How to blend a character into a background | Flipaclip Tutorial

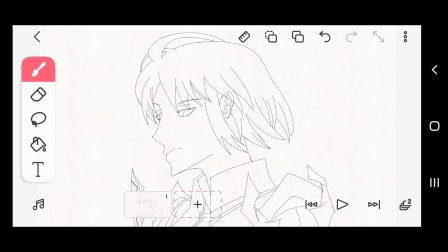If you are in this stage of your animation process, then there are 10 steps to take to achieve a rendered version of your animation.
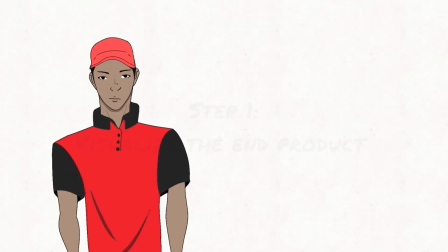Step 1. Visualize the end product. This is the first and the most important step because before you start coloring,
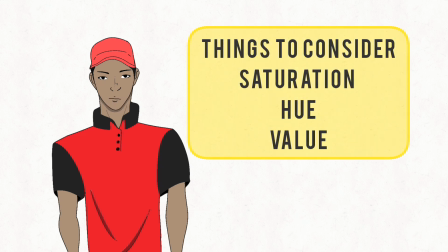you need to have a clear picture in your head about the tone and the environment and where light falls on the character.
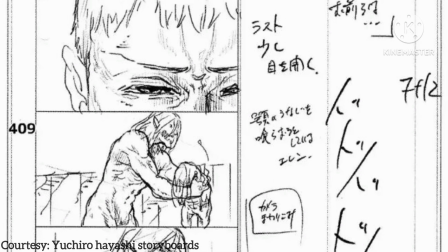I feel creating a storyboard before every animation takes care of this step entirely,
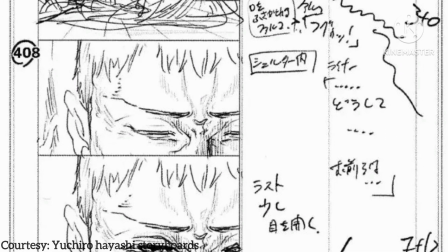so if you have visualized, then you are set for the next step. Step 2.
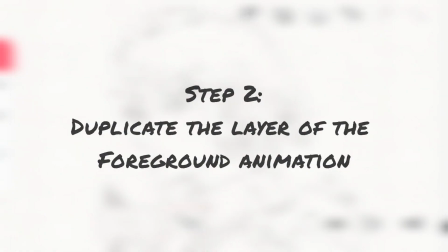Duplicate the layer of the foreground animation. Let's say this feature doesn't work on your Flipaclip,
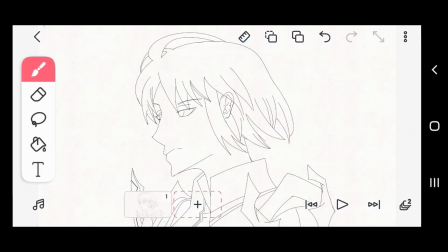you can always copy it and paste it on a new layer above it and call it a duplicate layer.
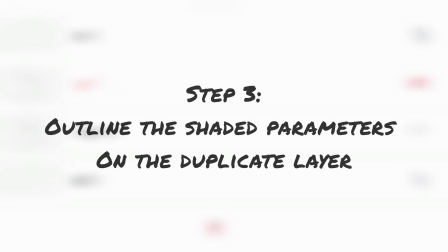Step 3. Outline the shaded parameters on the duplicate layer.
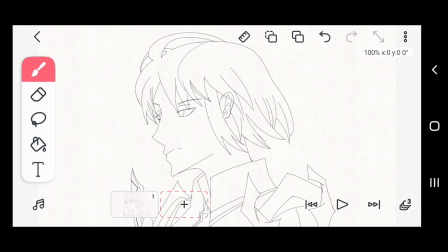So we are going to outline the shaded parameters with respect to how light will affect the character, and this takes us back to the importance of step 1, which is planning beforehand. What I planned beforehand was like a night background with like a light coming from the back.
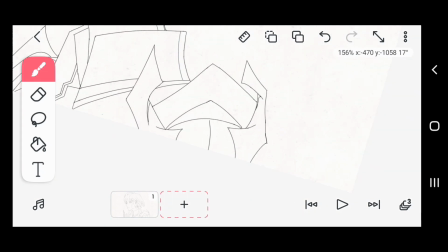That's why I'm shading it like this, because that's what I've visualized already.
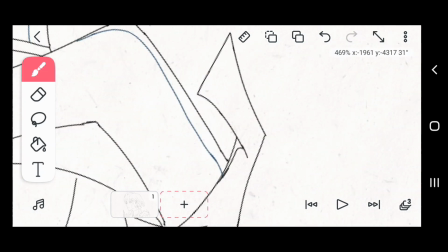So just do that until you're done.
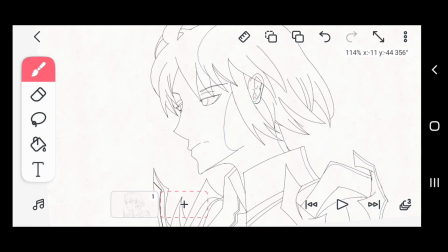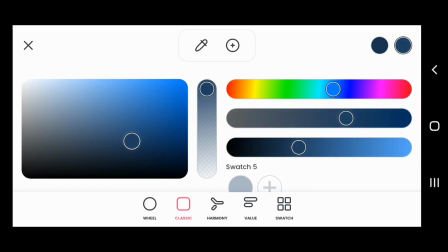Step 4. Paint the background completely. This step is obviously the hardest step for beginners, including me.
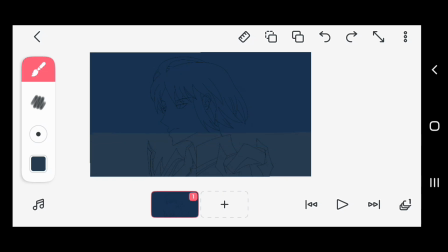I'm painting a simple background because I myself don't even know how to paint a complex background, because I'm still starting, and yeah, but I think a simple background is enough for this video.
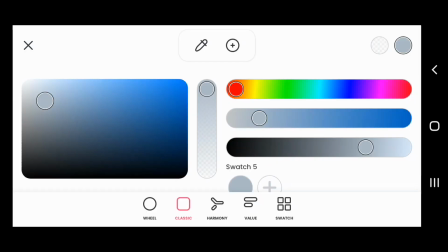Like I said earlier, my idea is to put her in the night,
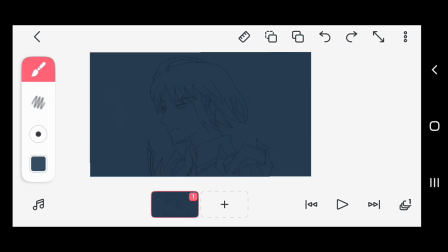so I think what I'll use is like a pale dark blue to set the environment well.
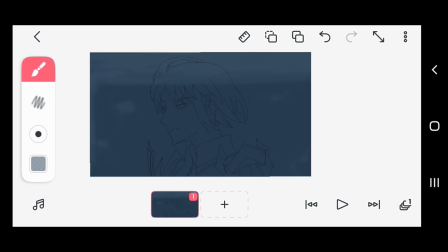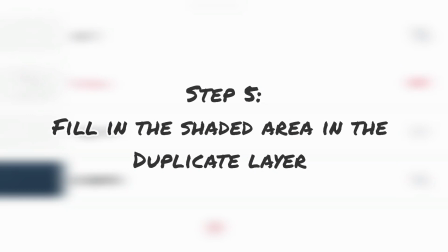And we're halfway there. Step 5. Fill in the shaded area in the duplicate layer.
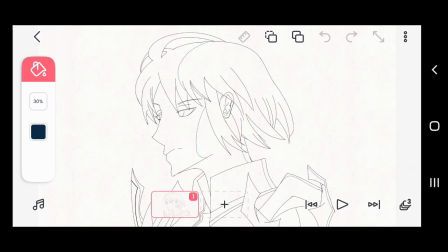We are using the paint bucket tool to fill in the shaded area with colors, but remember we are filling the color respective to the environment, so the best thing is to go for a dark blue because it's the night,
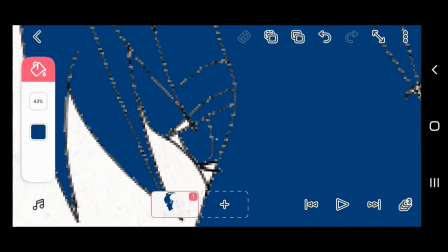so a dark blue really set the shading right.
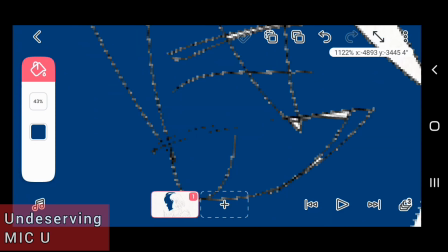The current song that's playing is Undeserving by my Q. Go stream it on Spotify, I linked it in the description.
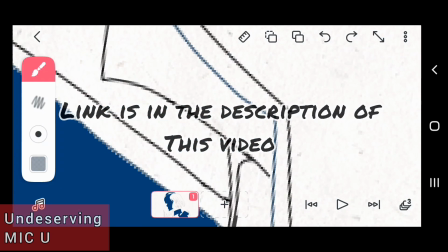If you ever felt undeserving, then this is the song for you, I promise.
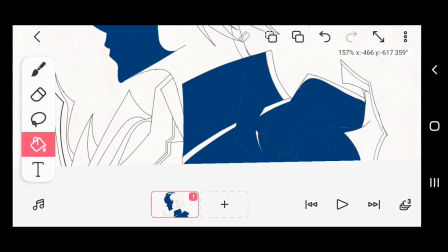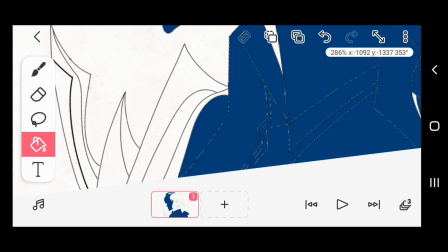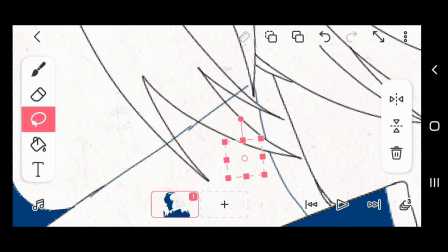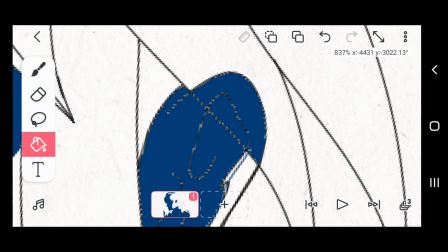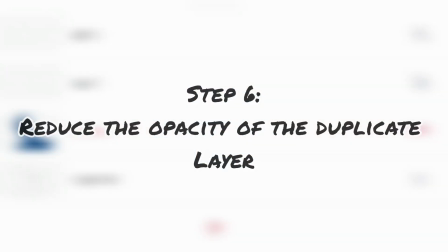Step 6. Reduce the opacity of the duplicate layer.
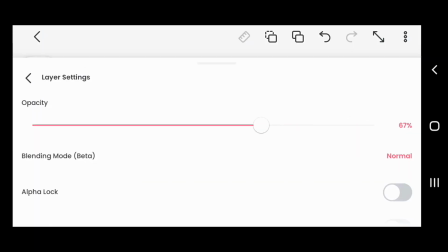The percentage at which you want to reduce it depends on how saturated you want the shadings to be, which indicates that the light that falls on the character is also saturated to that degree. For example, if you reduce it down very well, it will look like this.
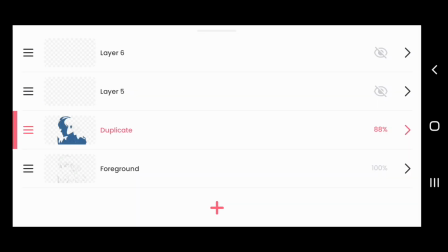If you increase it up, it will look desaturated. So the best is just to keep it at 50 for now.
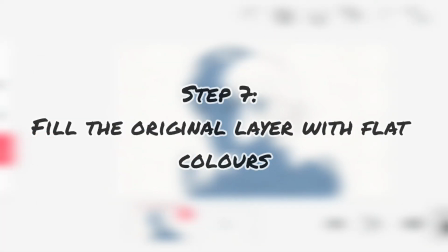Step 7. Fill in the original layer with flat colors.
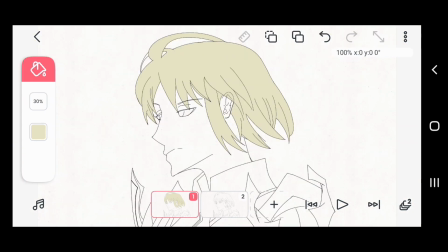I already have our character design color presets beforehand, so it won't interrupt me while I'm doing this.
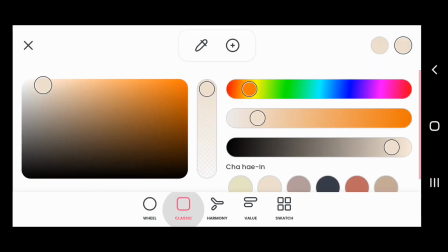So yeah, we just keep coloring and coloring until we're done.